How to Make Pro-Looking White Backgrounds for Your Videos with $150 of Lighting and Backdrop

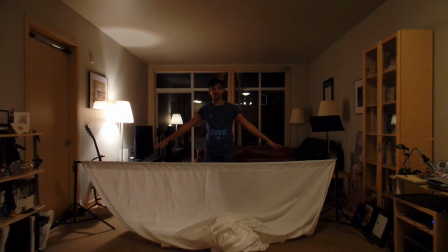And now that we've got this all stretched out and the bar's all the way extended and we've got the wing nuts on, the next step is we want to lift this bar up as high as it can go. And so we basically do that one stage at a time.
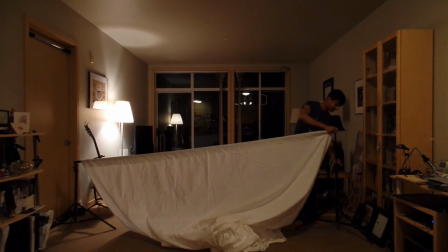And I like to start just with, so I'll lift one stage on one side all the way,
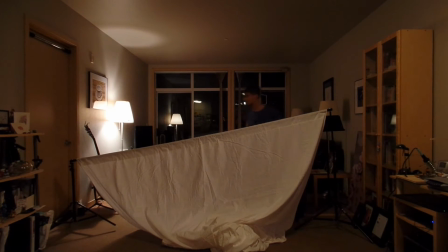tighten it,
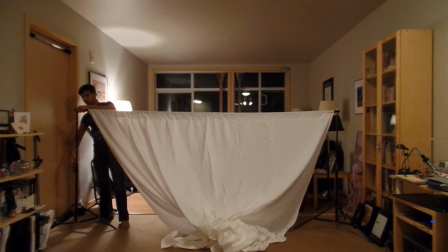and then I'll lift that same stage on the other side all the way, and I'll tighten it,
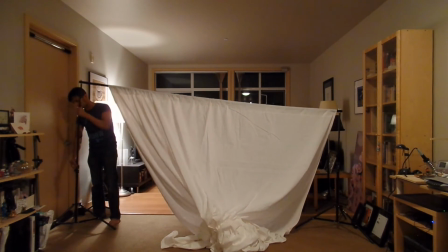and then I lift the second stage all the way,
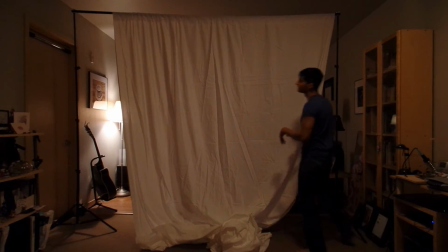and I tighten it. Okay. Now we're going to pull this over a little bit.
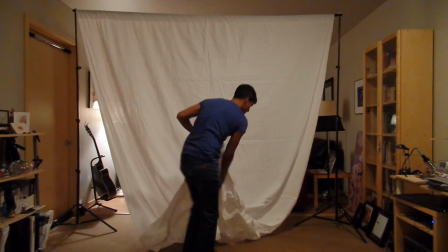straightened out. Okay. Now you'll see we have a whole bunch of cloth left in the front here.
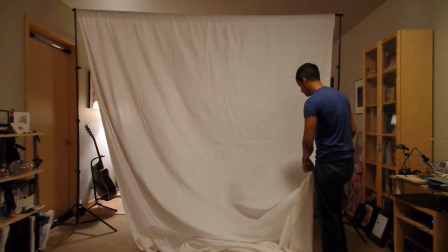You might wonder why that is. Well, the reason is that the way it works is that the cloth isn't just a background,
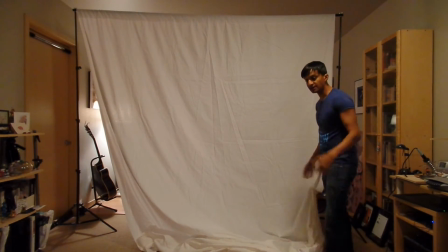it actually drapes down under your feet too, so you get a nice white expanse whatever you're filming.
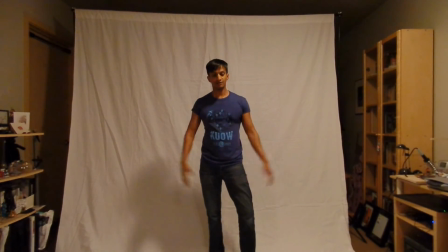So there we go. We've got the cloth set up now. And now the back's still going to look pretty wrinkly right now, and that's both because we don't have the lighting set up, but also because we're going to do a little bit of post-processing to kind of like set up the contrast so that the background really melts away.
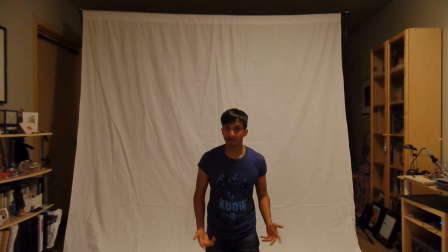Now the next step's going to be set up the lighting, so I'm going to go and do that. One of the things I really like about the set is that they use all of these compact fluorescent bulbs, and the nice part about that is you get really nice bright light without generating a lot of heat or taking up a lot of power.
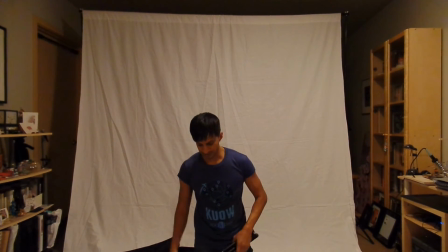So the way that this works is we've got 3 tripod mounts, kind of like we did before, and each one of them has a light socket on top of it.
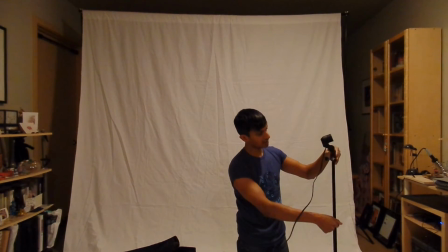So this one's kind of the auxiliary one, and these are taller,
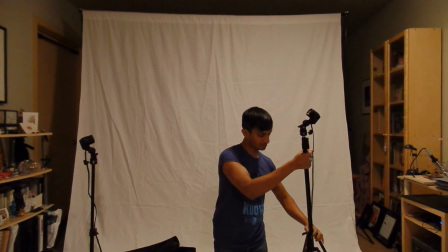and we're going to have reflector diffuser umbrellas that go on top of these guys.
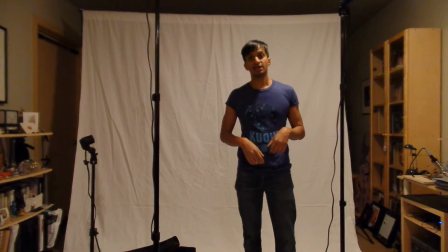Now I'm going to install the bulbs, and after I install the bulbs I'm going to put the umbrellas on.
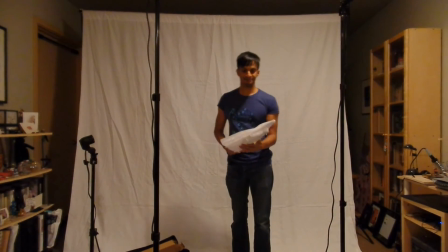I have the diffuser umbrellas. You can also get reflective ones,
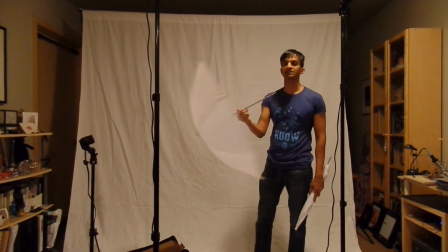but the light actually goes through these, and since they're kind of translucent, it kind of diffuses the light instead of getting harsh spotlights on your face.
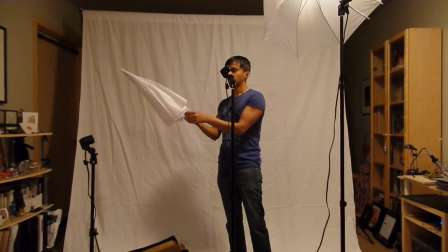Basically, I open up the umbrella
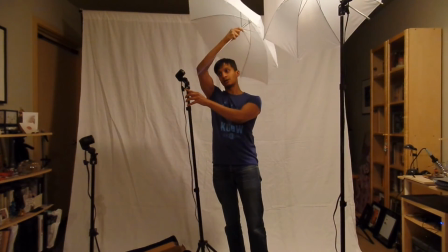and I put this through
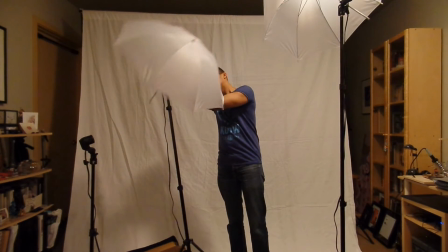this little hole that's right in front of the bulb. Now we can put in the bulb and have the light come through that guy.
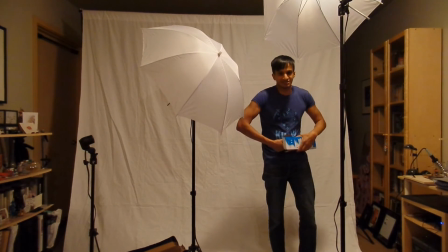I like to keep the bulbs right in the foam just because they're a little delicate, you know, and
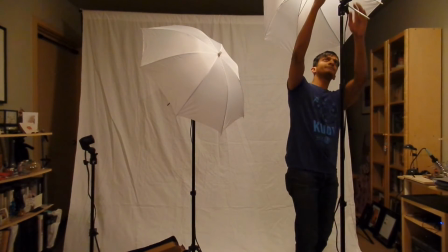these high power bulbs aren't cheap, so it's good to take care of them a little bit. Now each one of these bulbs only takes 45 watts of power,
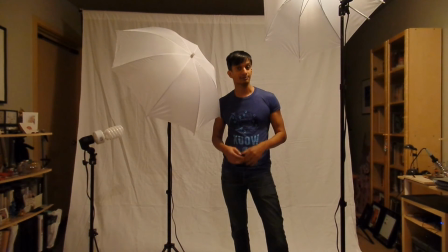but it puts out an equivalent of 225 watts of an incandescent light, so you're going to put out quite a bit of light. And what I'm going to do is I'm going to have these 2 larger ones with the umbrellas. I'm going to lift them up a little bit and point them down towards my face and body, and then the smaller one I'm just going to put out in front and illuminate me directly.
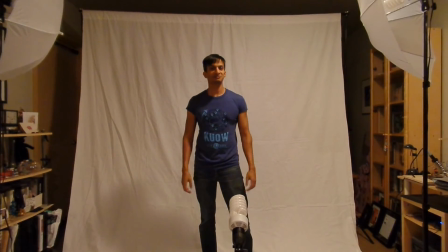That's kind of the standard setup. Okay, now it's going to be like Christmas. Are you ready? We're going to turn the lights on. Here we go.
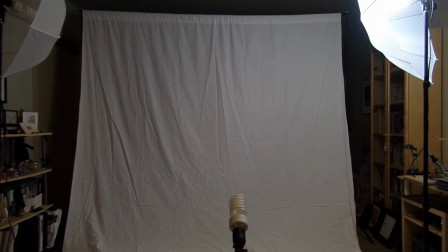So here's light 1, and here's light 2 coming from the side,
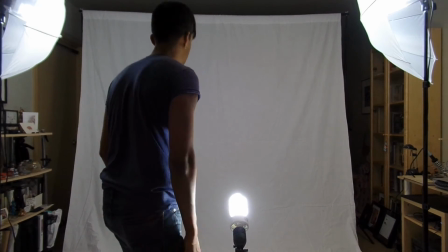and here's light. Okay.
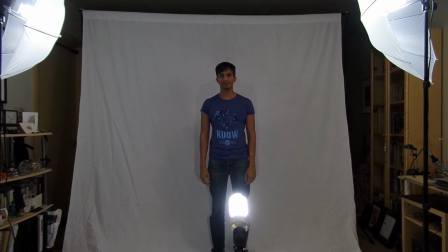So now you can see we've got a nice, pretty bright picture, and next what we're going to do is we're going to zoom in the frame a little bit.
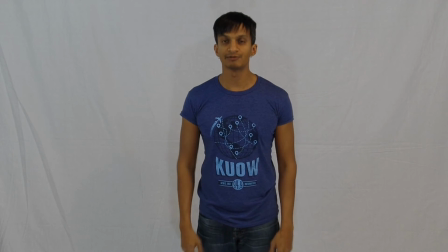Okay, now we've got the camera zoomed in, and before we go any further, we're going to do a calibration shot.
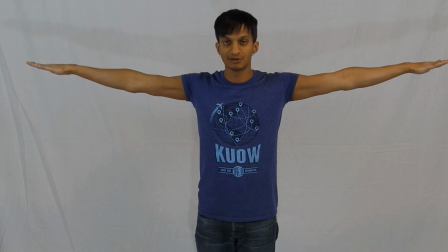So what I'm going to do is I'm going to put my arms all the way up the sides, see if I can still see them in the frame.